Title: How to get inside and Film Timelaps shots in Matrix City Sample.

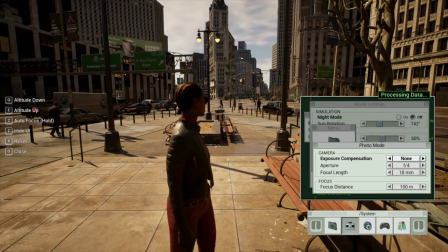The only small thing I noticed for me was that since I'm from Finland
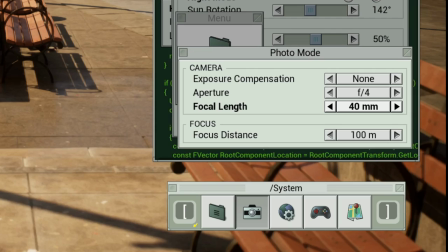and I use the Scandinavian keyboard I had difficulties to navigate in the menu
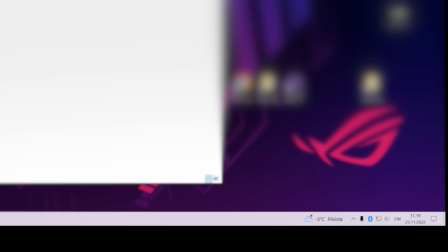because i don't have the bracket keys in the correct place so i needed
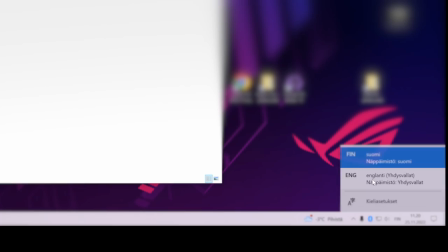to first change the keyboard language to english so that i could use
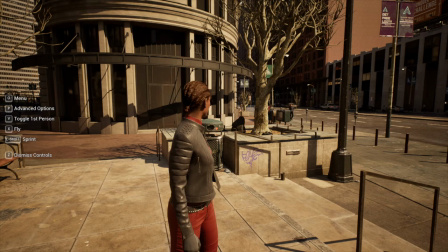the buttons to move in the menu but if you are playing with the newest 5.1 version you'll
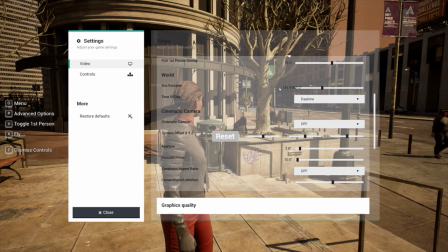have opportunity to open the advanced menu you can handle it more easily with the mouse.
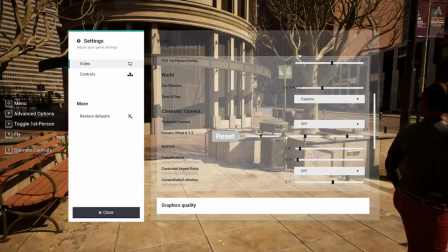You have much more options to change graphics parameters and for example the camera settings.
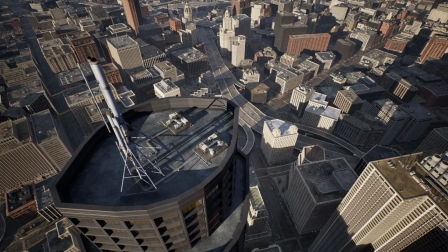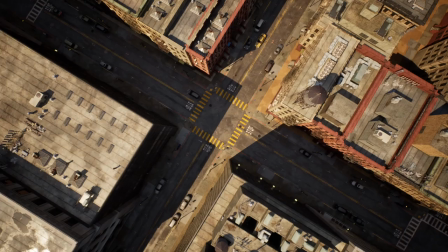Alright, now that we have found ourselves inside the Matrix City, it is time to start to explore it.
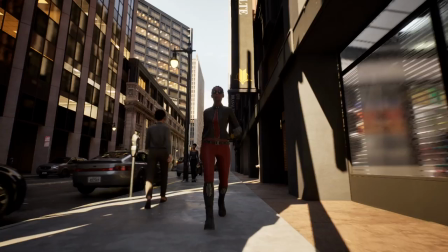This is an amazing place. You can walk around with this game character
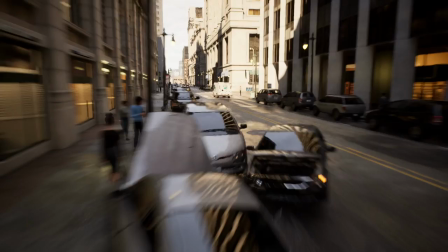and you can drive cars and crash them.
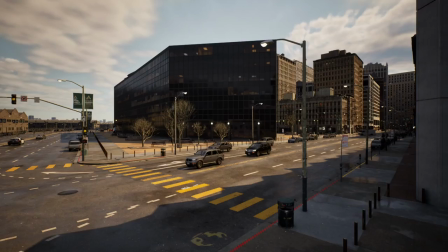And you can switch to the fly mode, which is my favorite.
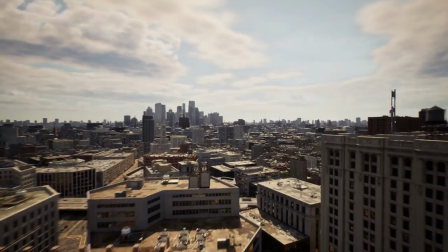Of course this isn't nothing new if you are a gamer and played
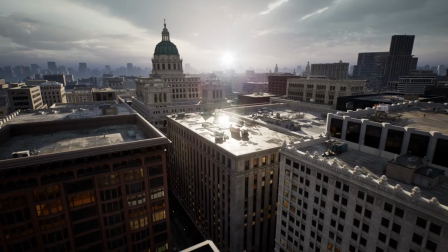for example the Grand Theft Auto or the latest Spider-Man games. we have seen
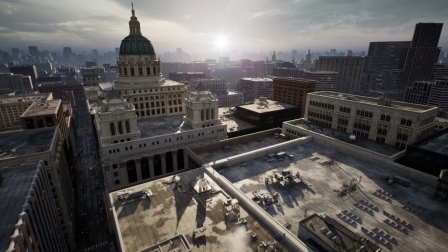these huge living city models before but this one is definitely the most
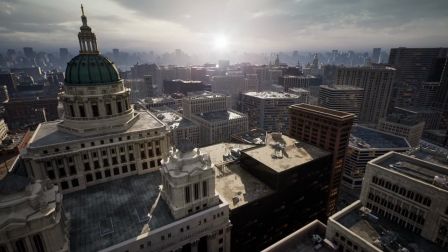realistic looking which I have seen so far and
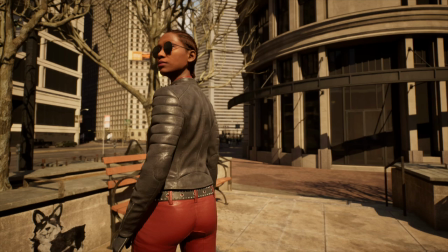I mean the level of realism which can be achieved when you turn
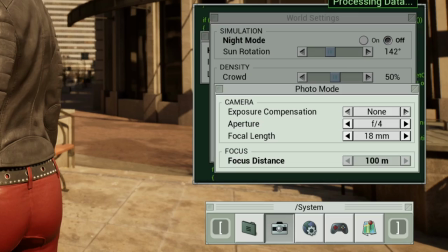the demo on the photo mode in the menu you
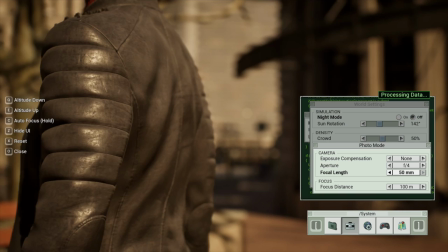can found the photo mode settings where you can choose different focal lengths
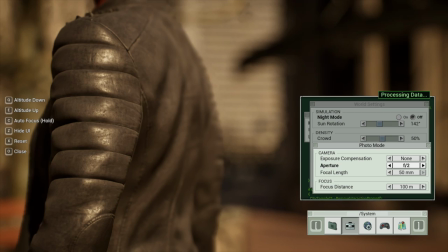and start to play with the depth of field of the virtual camera.
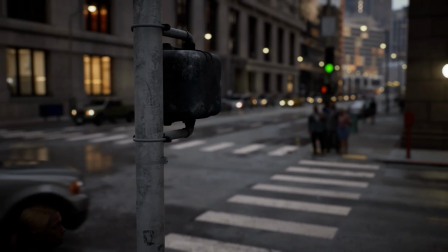The depth of field is the key to cinematic look and this is very
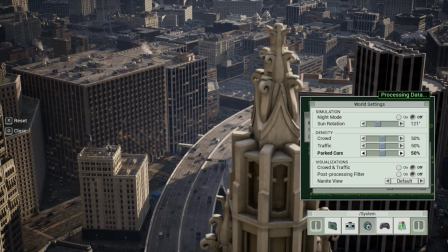inspiring when you can adjust the city lighting from daytime to evening.
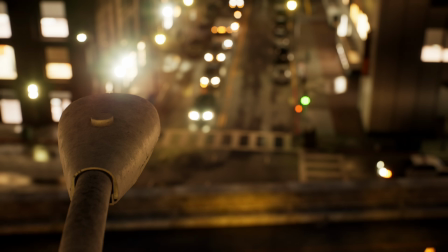In the evening lighting you especially get the play with the blurred
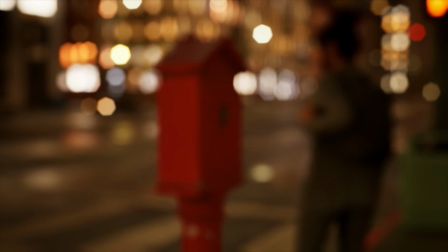backgrounds and see all those beautiful lens focus.
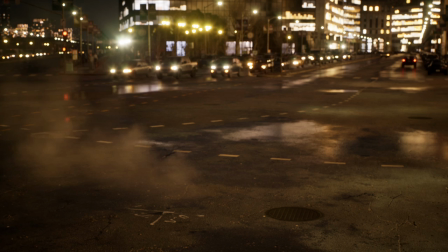And these out-of-focus headlights of a moving cars are
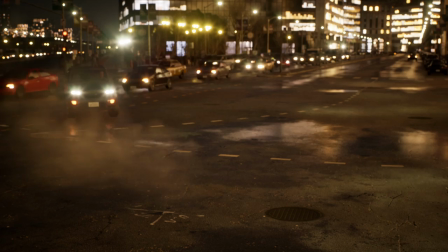in my opinion the most important thing which make these shots look so realistic and cinematic.
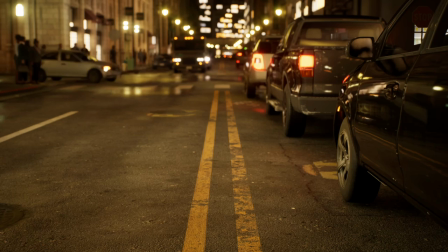It is something very familiar and essential thing which we have seen so many times in the movies and pictures.
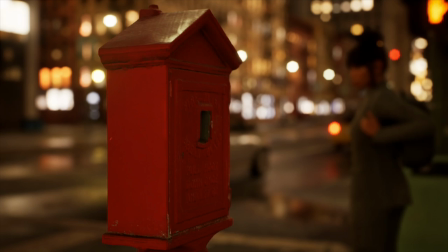So after a While wandering around with this photo mode,
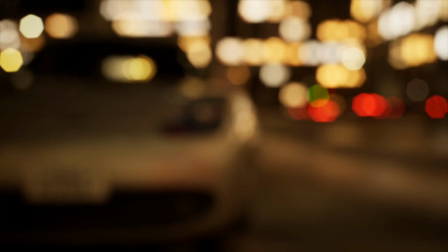I realized that this is actually a real simulator of the real-life camera work.
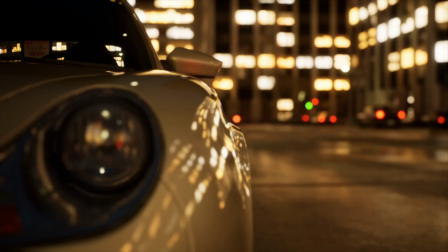Once I can play with the focus of the cameras this nicely,
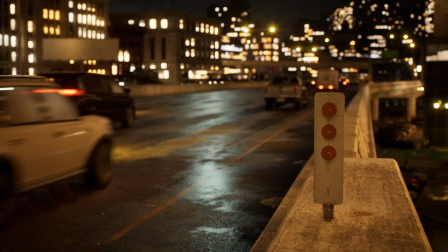I started to wonder if I could somehow take a time-lapse sequences in here.
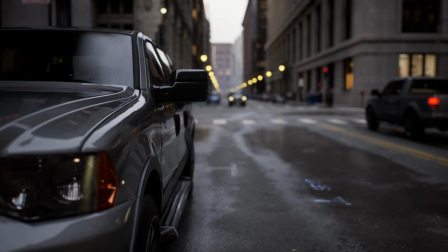So then I remembered recording. We can screen record here as in any other game.
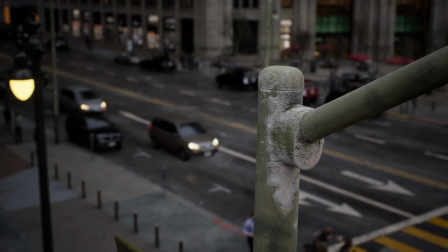So I decided to record several about two minutes long clips
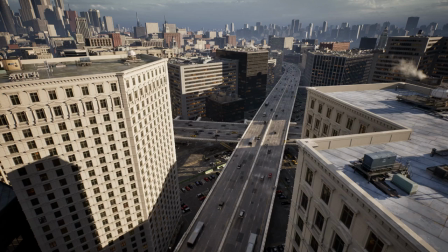all around the city from the places which looked interesting to me.
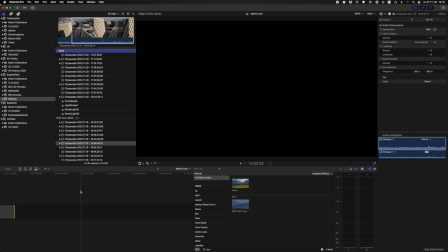The trick for this time-lapse film was made it in the post.
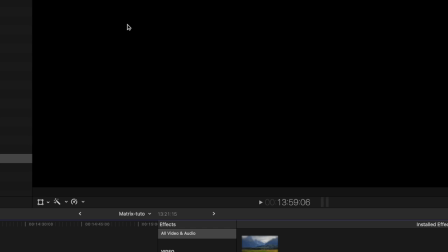In editing software which in my case is the Final Cut Pro I like to edit my videos on the Mac.
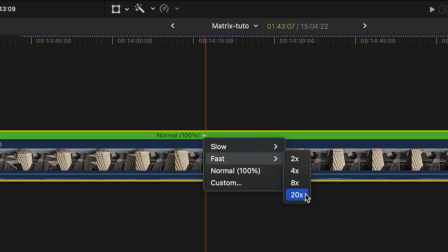In most of the cases I just simply made the clips 20 times
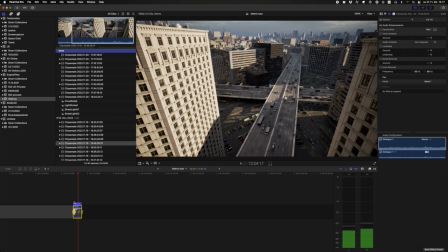faster so that they started to look like a regular time-lapse sequences.